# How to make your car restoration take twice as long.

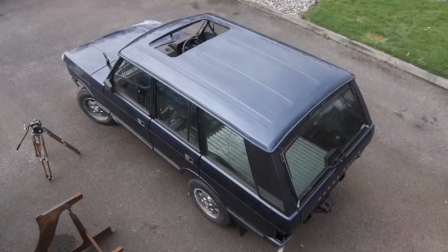If you've been watching this series you will know that the classic car restorations in it happen in
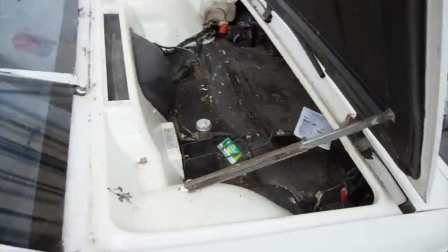stop-motion and we're just about to focus directly on the Lotus Esprit in the series.
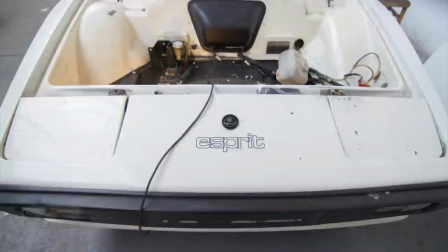This is a perfect time to show you exactly how stop-motion works for classic car restoration or at all. So what we've got here is a stills camera, some lighting, a subject which is literally just a nut and bolt in the vise and a remote trigger that we may or may not call Mr. squishy.
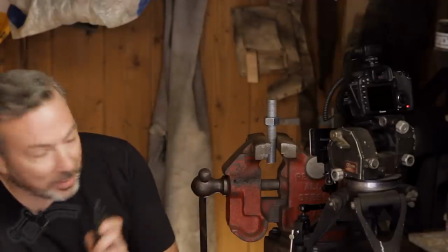And all that happens is you get out of frame and you take a photograph. Then you manipulate your subject matter.
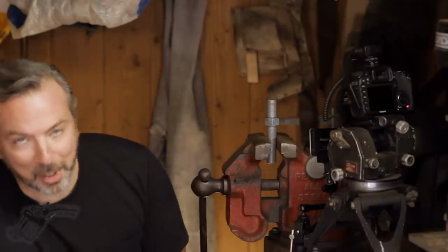Get out of frame and take a photograph. Manipulate your subject matter.
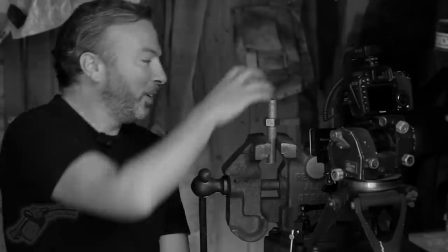Get out of frame, take a photograph, manipulate your subject matter. Bored yet? This goes on and on and if you consider that this video is being delivered to you at 24 frames a second that means it takes 24 frames to make up one second of footage then you can see that this quickly notches up a hell of a lot of photographs and takes a hell of a lot of time it took
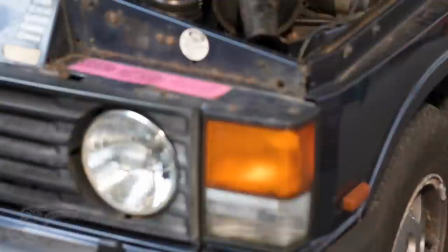four years all told to restore a range over in the series if you haven't seen that video do check it out I reckon had I not been
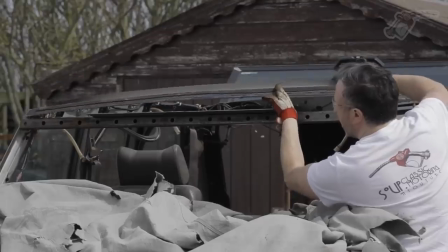doing it like this it might have taken half that probably even less. Now, this is the perfect scenario. I'm controlling the light, the subject matter is very easily manipulated and I don't have to get very far out of frame to take the photograph. This is not the case 90% of the time.
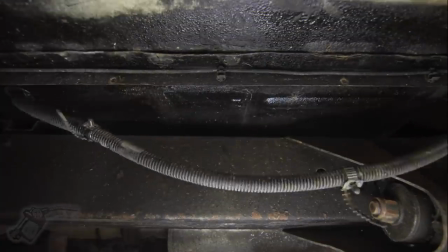There are so many factors that make this even more difficult and I thought I would give you a few examples of those before we do get into the Esprit which is coming up a bit later. Here you go.
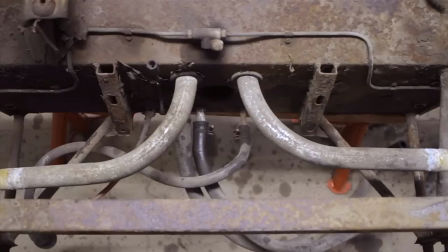Check out this finished piece of footage.
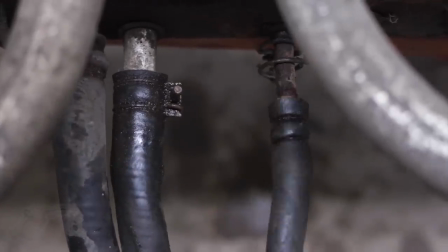It's nice, it looks good and you can see exactly what's happening, but from a production point of view the frame shouldn't be jumping around the place.
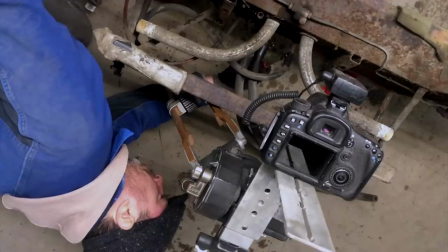This is because the camera was exactly where I ideally needed to be to work on an item that was already in an awkward place.
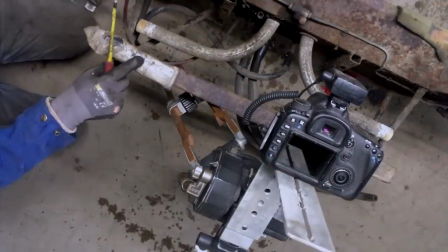The camera by sods law will always need to be where you need to be for easiest access. it is just as simple as
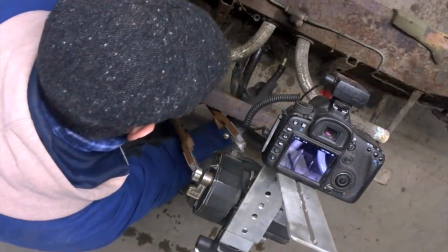if you want to get the prime viewing angle that's where the camera is going to need to go leaving you probably off to the side in some kind of a
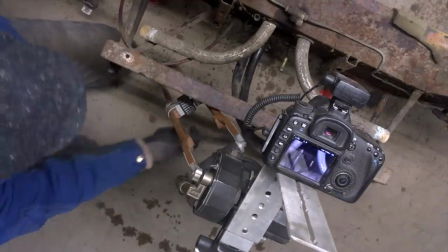contortionist act trying not to knock everything which is what happened in this and
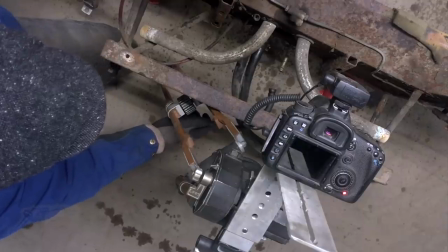many other sequences i shot where it was just impossible to work in
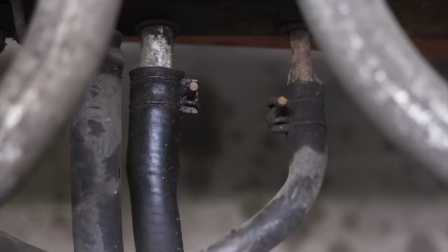any kind of a decent time frame without knocking either the camera
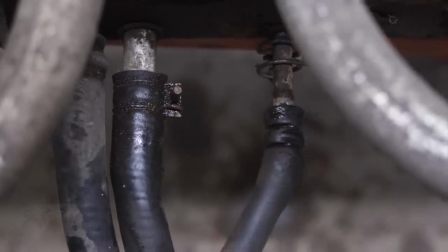or the work piece and so adding this jitteriness to the shot and you know you'll
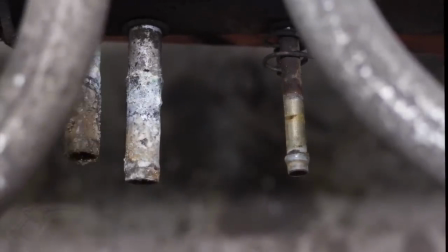probably tell me most people wouldn't notice it yeah but I notice it. Number two lighting and shadow.
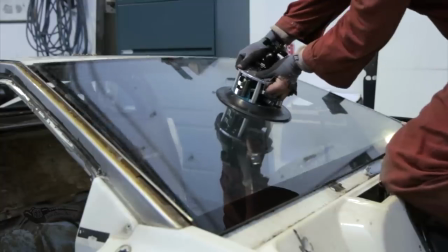The object of this shot was to bring in this big sucker to the middle of the windscreen just to aid me lifting the windscreen out.
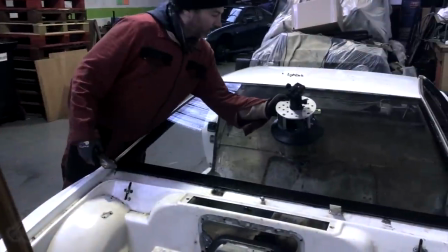I'm commonly at the mercy of natural light and or house lights which in this case is exactly what happened because of the prevailing light from
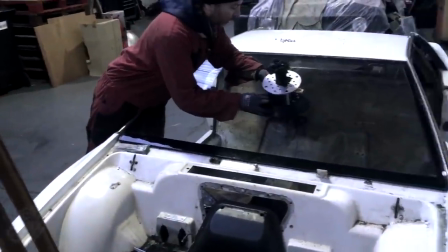skylights which you can see reflected in the Esprit windscreen and the
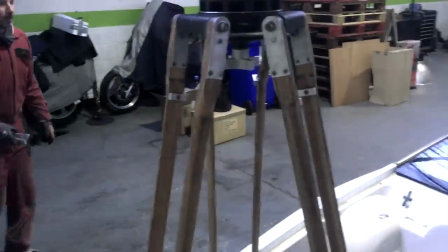house lights that are almost directly above there were a number of shadows that aren't even apparent
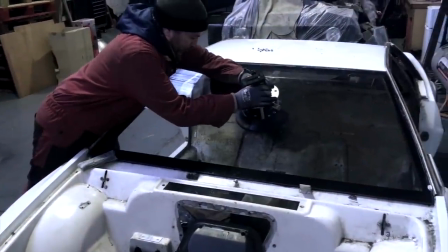in this piece of footage that meant I had to back away almost 10 feet from the car to take each frame.
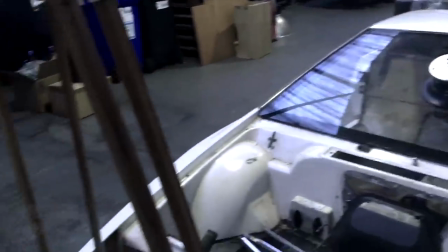Shadows in the corner of a shot or just off to the side can really distract the eye from
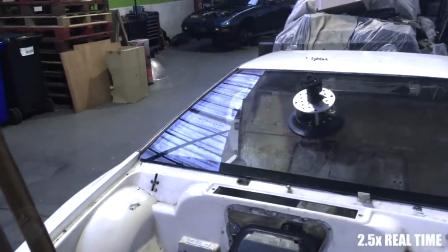the workpiece itself and can jar a viewer out of the viewing experience.
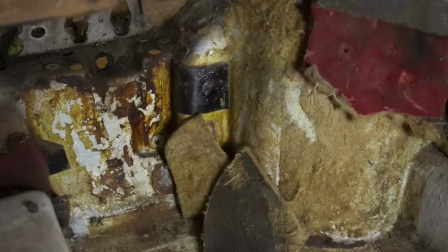Okay, distraction. Check this out. This is the kind of job that is very satisfying to see in stop motion because you know it's a laborious job.
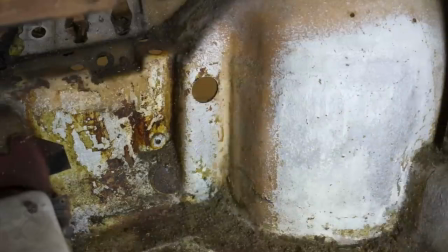It takes effort, energy and a lot of elbow grease.
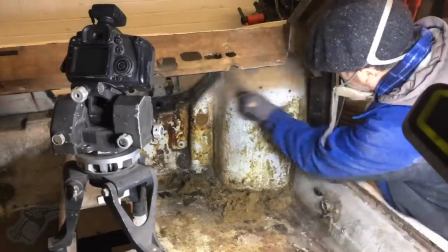So to see it just happening quickly, even for me, even though I did this, I felt the pain of it, is very rewarding.